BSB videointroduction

If we only have one camera, we will be first video recording the question and then the answer. So it would look like this. I am asking Noah.
So Noah, that's a very nice hat you have.
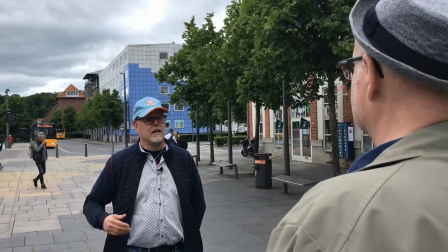Where have you got it from? Oh, this hat. Actually, it was a gift from my wife.
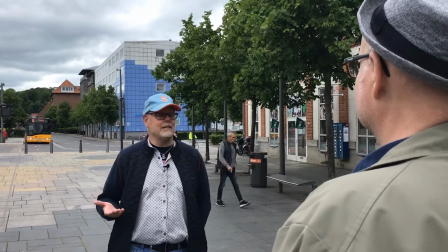She brought it home from Le Mans, actually. Yeah, I'm really happy about it.
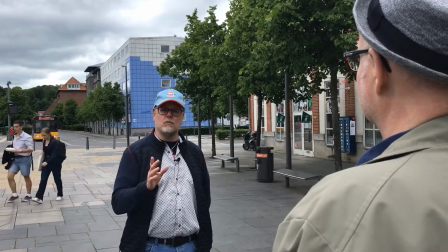So there you have it. This is a way that we, with one camera, can actually do an interview,
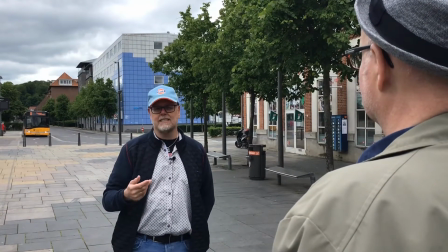but we have to cut the questions and the answers and then glue them together in the video editor afterwards. If you have two cameras, you can place them on each side like this, and then you can just edit in from both cameras, and you don't need to move around. And then the conversation can flow and you don't have to do retakes.
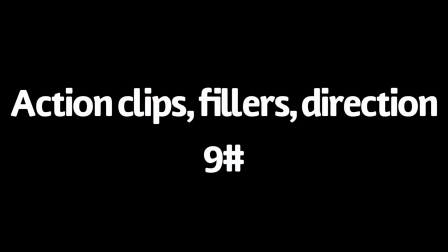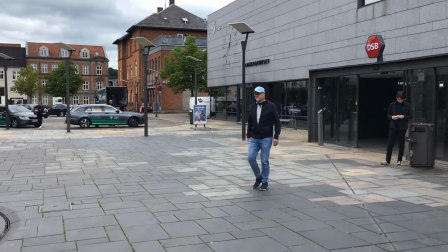If you really want to make your interview or whatever you're filming a little bit extra interesting,
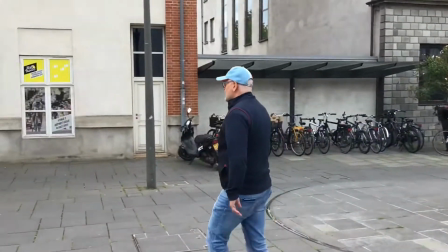you can do something like an action shot, someone walking through the picture, checking the time on his watch,
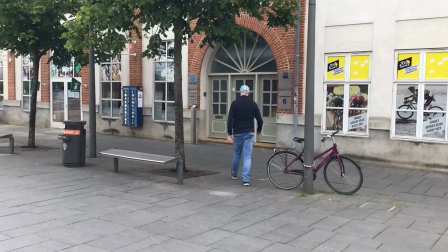or maybe even like here, walking into a door.
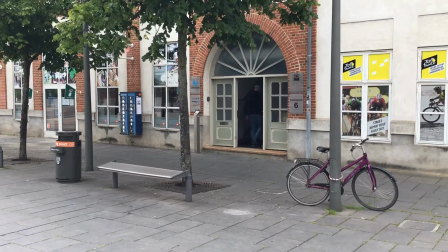And then in the next scene, you will probably be inside the building.
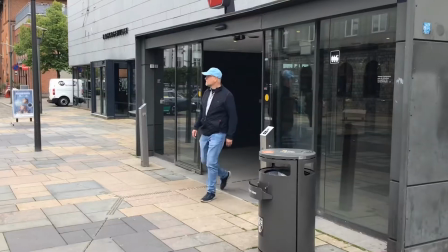Now let's take this clip once again.
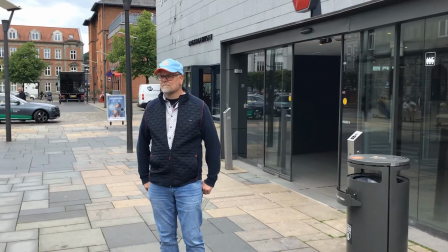but this time we'll divide it into 3 clips,
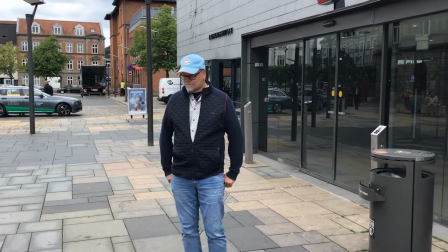and maybe this will actually look a little bit more interesting than just a one shot.
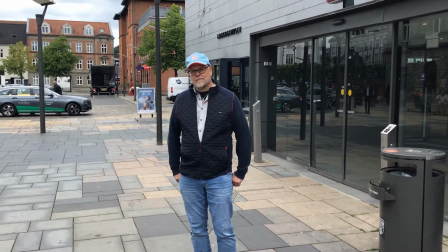So yes, please Noah, continue.
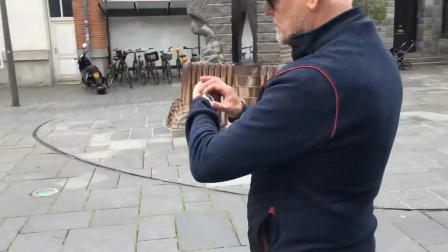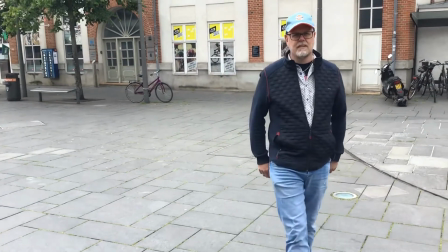So notice that we had moved a little bit further down the route that he was taking, and he looked at the watch.
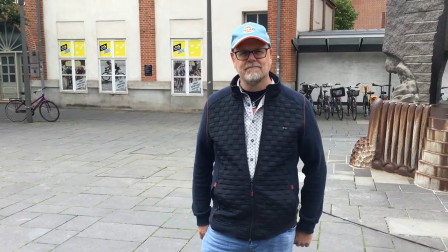And here it's important to say, if you kind of combine 2 clips with a person that is walking,
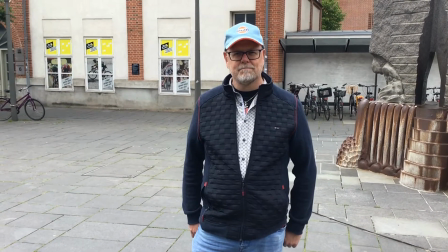you need to make sure that he's walking in the same direction in every clip.
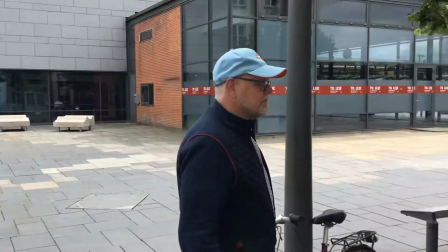I've changed position to the wrong position,
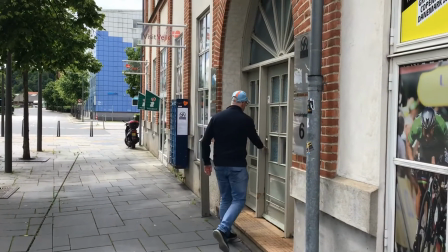and now it actually looks like he's moving into a complete different direction,
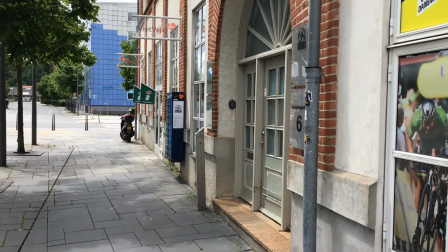even though he's actually moving along the same route as in the first video.
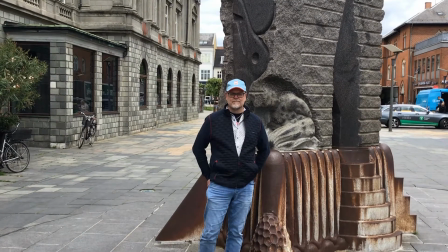So finally, let's talk about zooming. Actually, every camera in a mobile phone or tablet can zoom.
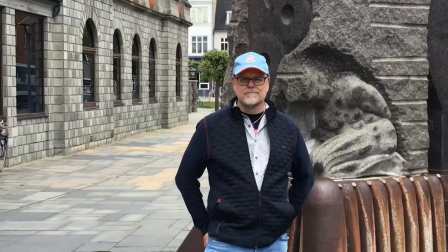I'll try to do that, but it's not really a good idea.
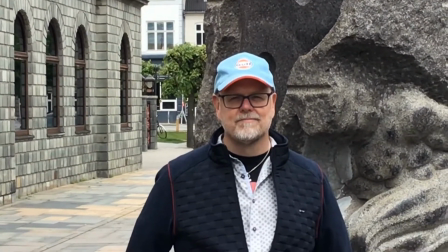Maybe you can see he's kind of being, it's not the most clear picture at the moment.
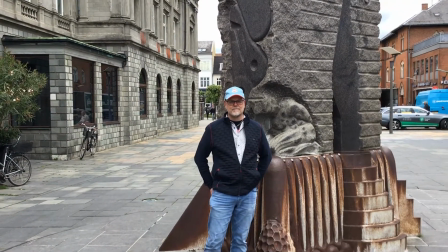So what we recommend, if you really want to zoom, is actually that you slowly walk towards the person.
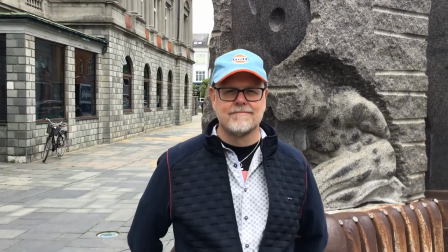And that's because the zoom function on a tablet or a mobile phone isn't really that great.
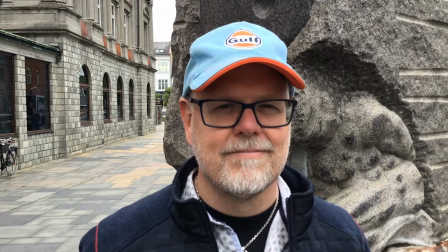So now this looks much nicer.
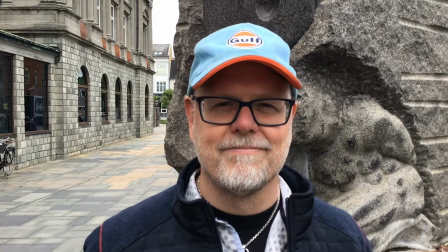And if you for some reason forgot that you wanted to zoom into this nice and friendly face,
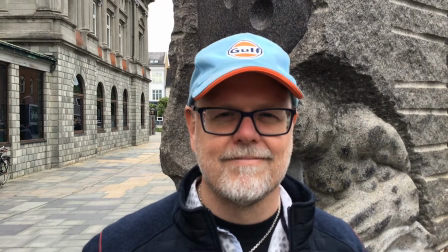you might do it in your video editing program. That will actually also be much better than using the zoom function. Oh, one more thing. If you, like me, have problems with remembering, actually, yes, that was what I was supposed to say. If you have problems with remembering, or you've been writing a very, very long script, then
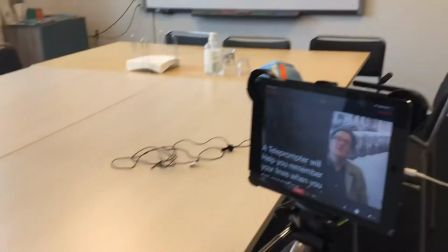a teleprompter app on your mobile device can be of help.
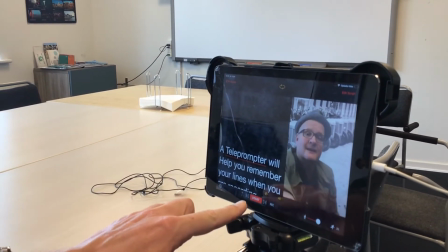As you can see here, I can see myself, and when I press start, I can read the text.